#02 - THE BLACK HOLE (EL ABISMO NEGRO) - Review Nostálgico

Saludos cinéfilos, hoy vamos a platicar sobre una película del año de 1979, se trata de The Black Hole,
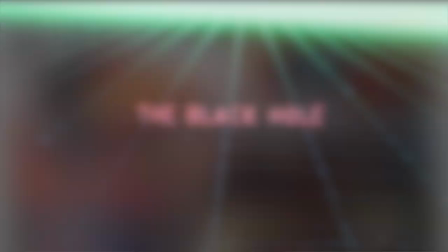conocida en países de habla hispana como El Abismo Negro,
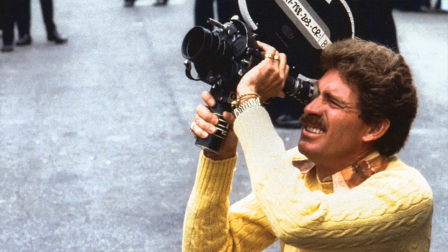dirigida por el estadounidense Gary Nelson y protagonizada por Maximilian Schell,
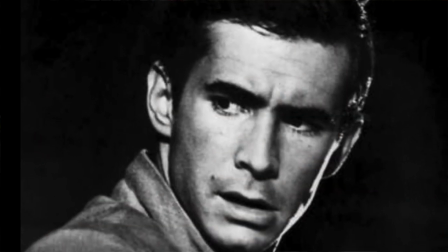Anthony Perkins, entre otros. Esta película fue una respuesta directa de la empresa Disney a la fiebre de Star Wars, Estrenada apenas dos años antes A raíz de la muerte del papá de Mickey en los años 60's Su yerno se quedó con el control de la empresa La cual gradualmente cayó en un bache tanto creativo como financiero Que duró en las décadas de los años 70's y 80's Donde se produjeron películas que muchas veces cayeron en la mediocridad Para esta película Disney tiró la casa por la ventana Incluso buscó a ILM,
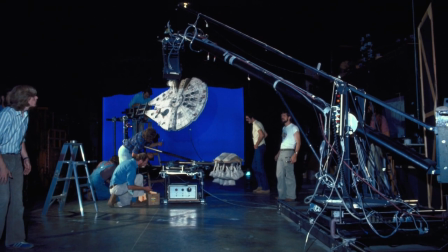la compañía de efectos visuales de George Lucas para que le rentara su moderno equipo computarizado de control de movimiento para las escenas espaciales. ILM se negó y Disney se aventó a crear su propia versión del equipo,
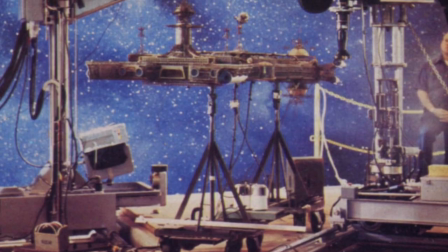logrando con ello efectos visuales mucho más sofisticados y escenas espaciales mejor logradas. ¿Por qué menciona a Disney y no al director como principal responsable de esta película? Porque hay que recordar que esta película es un producto netamente empresarial, lanzado por una compañía y no una obra de autor ni mucho menos. Te aviso que voy a mencionar algunos ligeros spoilers, pero te recomiendo que si no la has visto, aunque vas a batallar un poquito para encontrarla, le pongas pausa a este video, corras a verla y regreses. Esta película debía haberla visto por ahí de 1980 cuando se estrenó en Monterrey, tendría yo entre 8 o 9 años de edad.
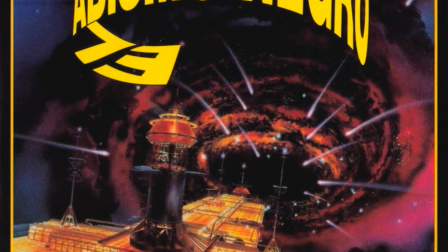El título El Abismo Negro y la imagen en cartelera no dejaban mucho lugar a dudas de que se trataba de una película espacial, tema de moda gracias a... ya saben cuál. Además, la firmaba la casa Disney, por lo que parecía ideal para niños, que teníamos sed de aventuras galácticas. Empezando la película, algo que tengo muy grabado en la memoria es el tema musical principal Que me fascinó con
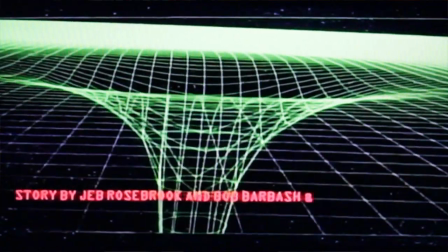su secuencia de créditos y su primitiva animación por computador A esa edad,
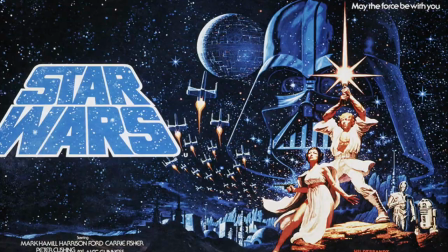sí noté que esta película, a diferencia de, ya saben cuál, tenía un aspecto visual más cuidado En cuadres más vistosos,
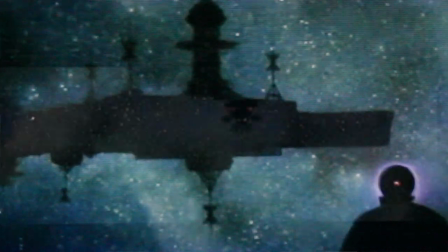las escenas espaciales estaban iluminadas de forma que realmente se sentía el gran vacío del cosmos En ese sentido, le doy un punto bueno, pues descubrí los beneficios de una cinefotografía de calidad.
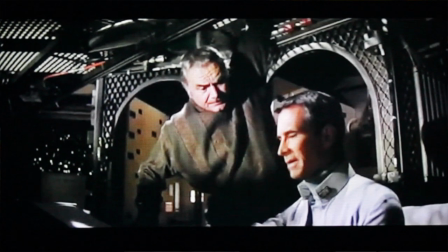Los tripulantes de la nave Palomino eran astronautas estereotípicos, que no me causaron gran impresión,
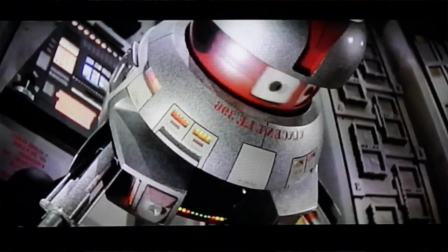hasta que descubrí a Vincent, el robot a bordo de la nave, que simple y sencillamente me encantó.
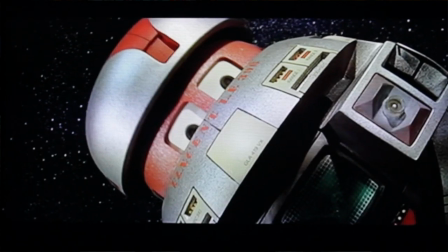Era como Artudito, solo que decía frases ingeniosas, y tenía ojos que irremediablemente te remitían a las caricaturas. Además flotaba en el aire y aunque sabía cómo funcionaba este truco, les juro que jamás pude ver los hilos. Otro gran momento fue cuando la Palomino descubre a la nave Cygnus,
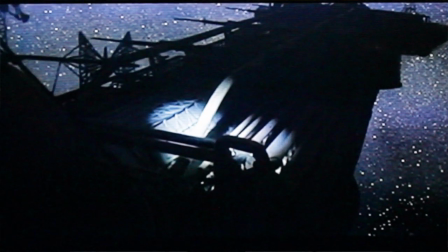o cisne como la subtitularon en español, con un diseño muy bonito, muy gótico.
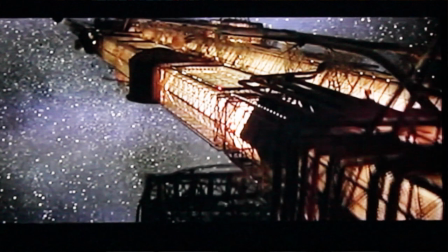Era algo así como un palacio espacial. Enorme y misteriosa, la Cygnus se convirtió en sí misma en un personaje.
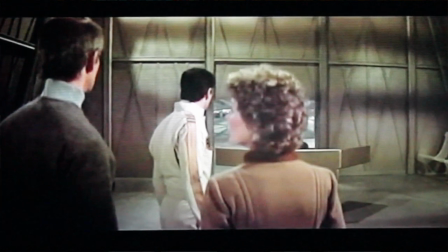La nave se encontraba aparentemente desierta, pero funcional.
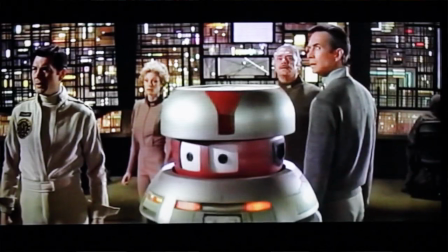Al llegar a la sala de control, los astronautas se encuentran con el impresionante Maximilian,
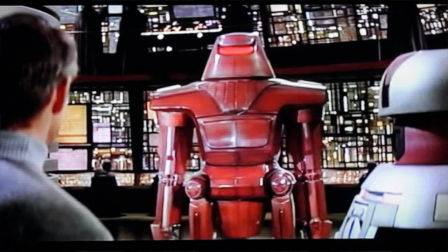que era un robot de apariencia evidentemente agresiva y dominante. Sus brazos con cuchillas giratorias confirmaban su peligrosidad. Algo que noté y me molestó fueron las grandes discrepancias en la calidad de los elementos de producción.